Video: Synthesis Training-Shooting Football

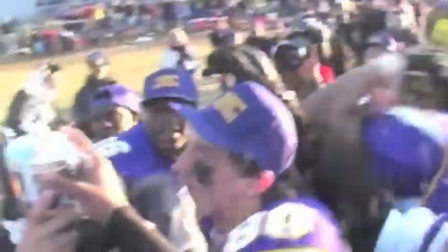[4:04]
These are things that you really want to try to get inside the huddle to be a part of, and to get that cool, unique footage that really sets us apart.
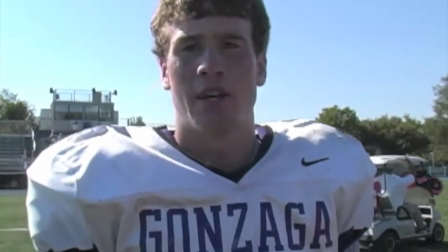[4:14]
Almost or just as important as your game footage are your interviews afterwards, and setting those up are extremely important.
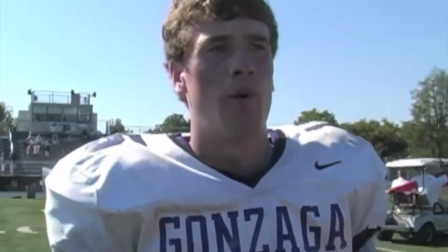[4:22]
After the game, you'll approach the players, you'll pull them aside, you'll ask a few players to stay on the field with you,
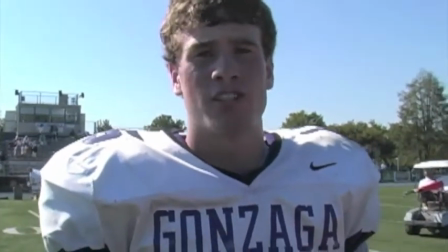[4:28]
and then one by one, you'll interview those players to get the best possible sound bites that you can get.
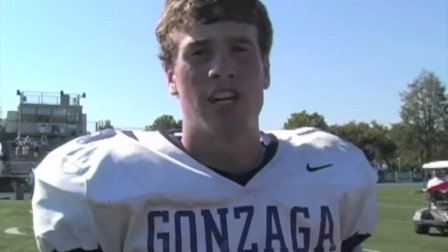[4:35]
Notice how the player is positioned here. We can see the jersey all the way up to the top of his head.
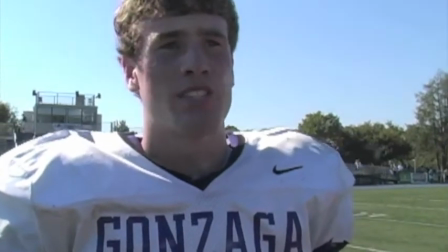[4:40]
Notice how the player is talking off camera to the videographer. We never want the player looking into the camera.
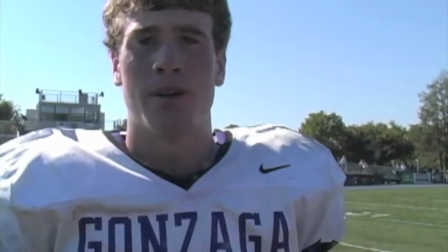[4:47]
We always want the player looking off camera. Now, notice how we position the player.
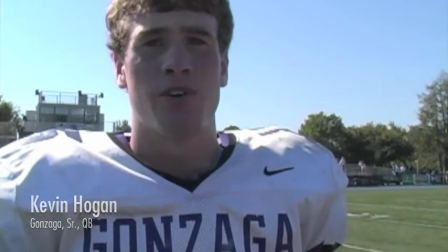[4:51]
That's because we want to be able to use a lower third identifier. Here's a bad interview shot.
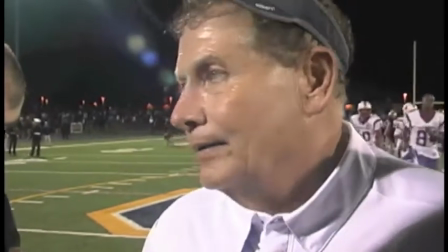[4:58]
we're getting the side of the coach's face.
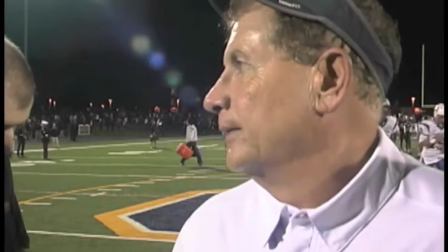[5:01]
That's not going to allow us a great opportunity to show our viewers who this person is, and it's not going to allow us to identify them very well.
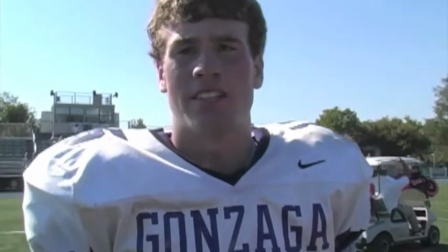[5:10]
Remember, you'll want to try to get a one-on-one interview anyway, because you want to be able to mic up your subject.
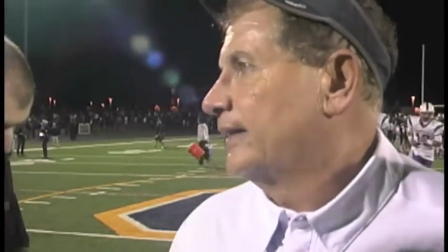[5:17]
You want to be able to use your audio equipment. Again, here's a bad interview shot. We can't really see who we're interviewing.
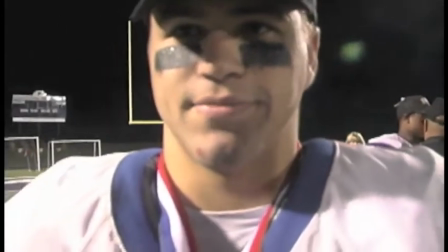[5:22]
This is a great interview shot, talking off camera and giving us some good audio. Again, here's another good interview shot.
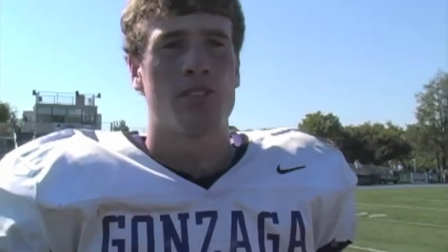[5:29]
We've got the whole player in with a jersey identifying them.